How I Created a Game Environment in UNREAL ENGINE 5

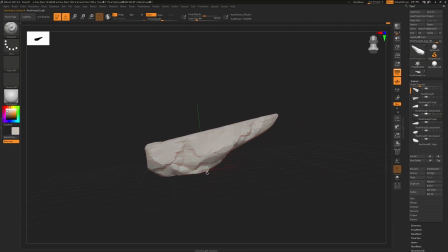[12:29]
So it's kind of pointing toward that direction, which is useful in the type of environment it was creating. It has a more simple side, and it has a bit more detailed side. And this way you can create rocks that are extra useful to you, and you don't need to create a lot of them.
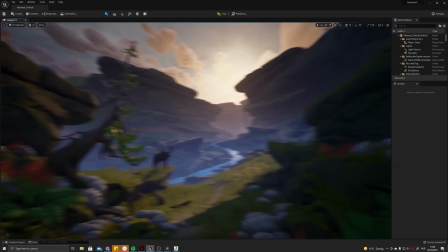[12:47]
You can see how I use them.
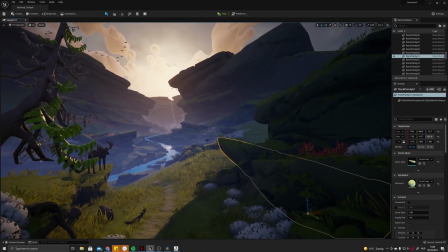[12:48]
So the pointy one I just showed, I use them in this way to really kind of point to the focal point of the entire composition.
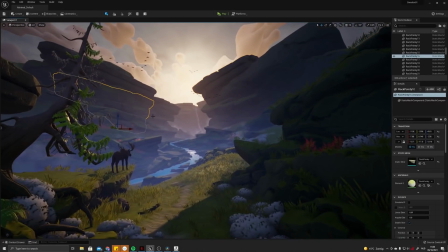[12:57]
Same for this one. And you can really see that every rock is placed in a way to kind of help the composition. And this is the general tip that I wanted to give you is when placing assets, really think about where do you want the viewer to look at, and can this asset that I'm placing help in this,
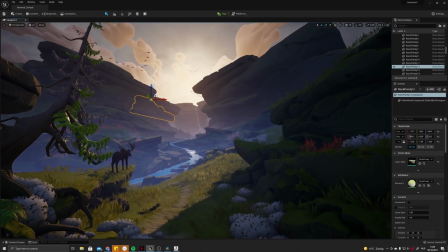[13:17]
or at the very least place it in a way that it doesn't work against you. So the final thing I wanted to talk about is how I made the video.
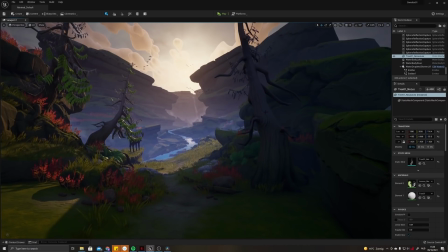[13:24]
So I knew from the start that I wanted a short video, like 15-20 seconds, to showcase the environment, with the kind of the sole purpose to really set the mood that I was going for, which I thought was too hard with just pictures. It wasn't really possible with just pictures.
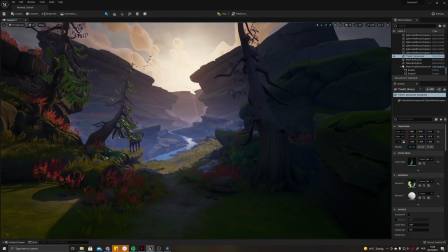[13:42]
So I even added some sound at the very end, but also, doing some tricks to make the space feel even bigger. And just overall seeing the grass in motion, seeing the waterfall, it all helps kind of bind it together.
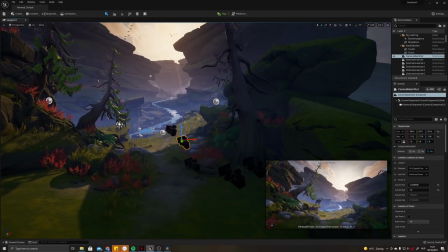[13:57]
So in my case, I have some cameras here. And the reason I place these cameras is very easy to go back to them and take the same screenshots you did before.
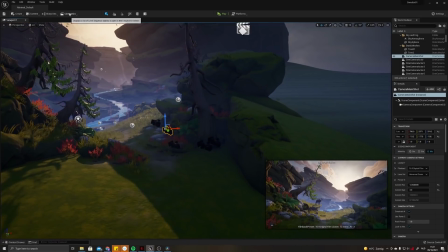[14:07]
So I use this one for animating the short video. So I created a simple cinematic, or a sequence, I should say. And in this sequence, I just animate a bunch of stuff. So for example, the animation of the moose is triggered via the sequence.
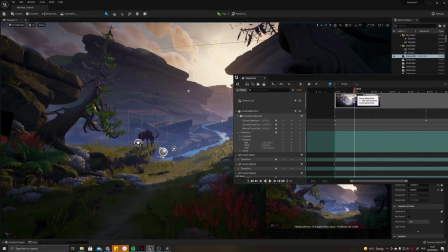[14:24]
So the idea was in the sound you hear the geese flying over, the moose looks up and he follows, in the animation he follows the goose or the geese. So this animation was made in Maya and then just imported.
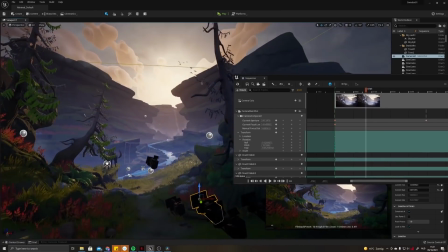[14:39]
And all the rest was just animated using Sequencer.
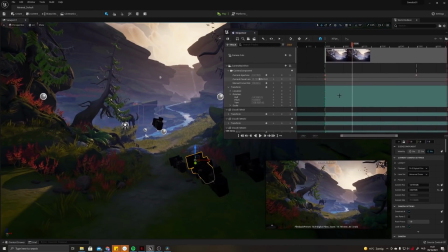[14:43]
So one of the most important things, or all the things that I did that really sells the depth of the environment, is that the camera is moving forward in the video, as you can see here. But at the same time, I'm also adjusting the focal length.
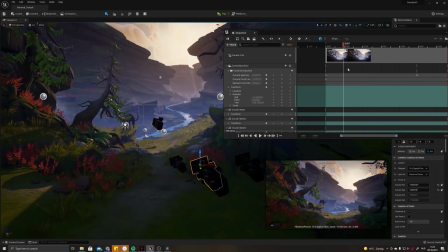[14:57]
And what this basically does, This is an effect that's used quite often, so it's nothing that I came up with or anything.
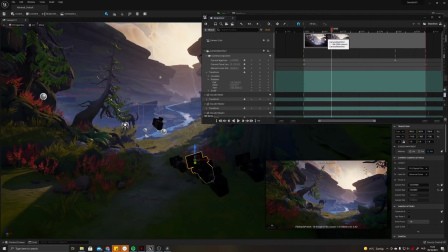[15:06]
But what this does, even though the camera is moving forward, you can keep certain things in a distance at the same place, or even push them farther away, as you can see that's going on here. So if I go through the video very quickly, the effect is super obvious. And then when the video plays in real time, it's a lot more subtle.
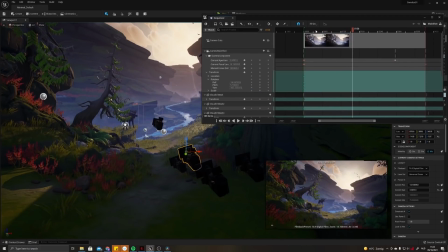[15:27]
So my idea behind this is I wanted to get this feeling of, you're leaving the forest and you're stepping into this open area,
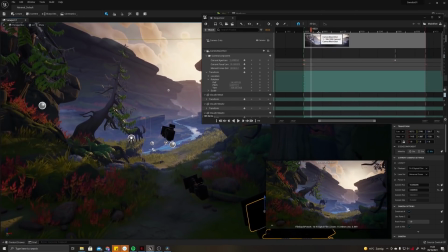[15:34]
and this area opens up in front of you. This was the feeling I was going for. And then all the other elements, for example, the clouds are also moving using this animation. It's just all done animating the transforms.
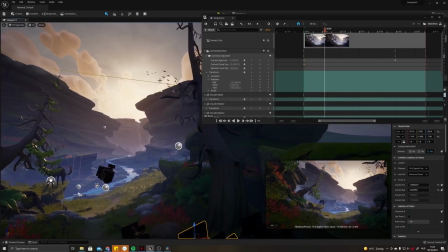[15:46]
You have the flock of birds, so I just added the blueprints in here and then moved them through the sky.
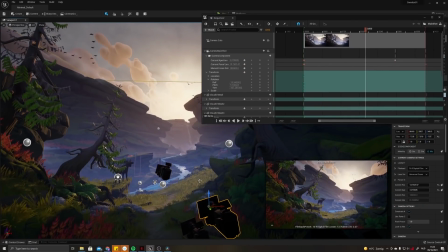[15:52]
So that's basically it. All the rest of the movement just comes from the shaders that are doing its thing, and the VFX here of the waterfall going down.
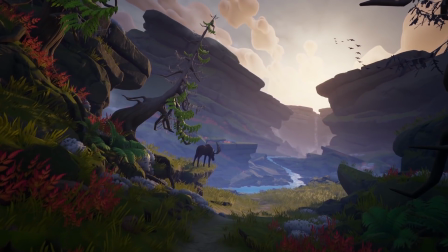[16:01]
So this is how I ended up with the end result. I hope you learned something. I know I skipped over a lot of things, but my goal was to give you an idea of my general thought process.
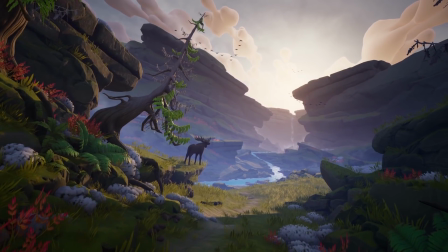[16:10]
There's already so much content online explaining how to create assets and how to use tools, so I wanted to give you a slightly different take that hopefully gives you some new insights. If you have any further questions, feel free to reach out to me on Artstation or Instagram, and I would be happy to answer them. Thanks a lot for watching.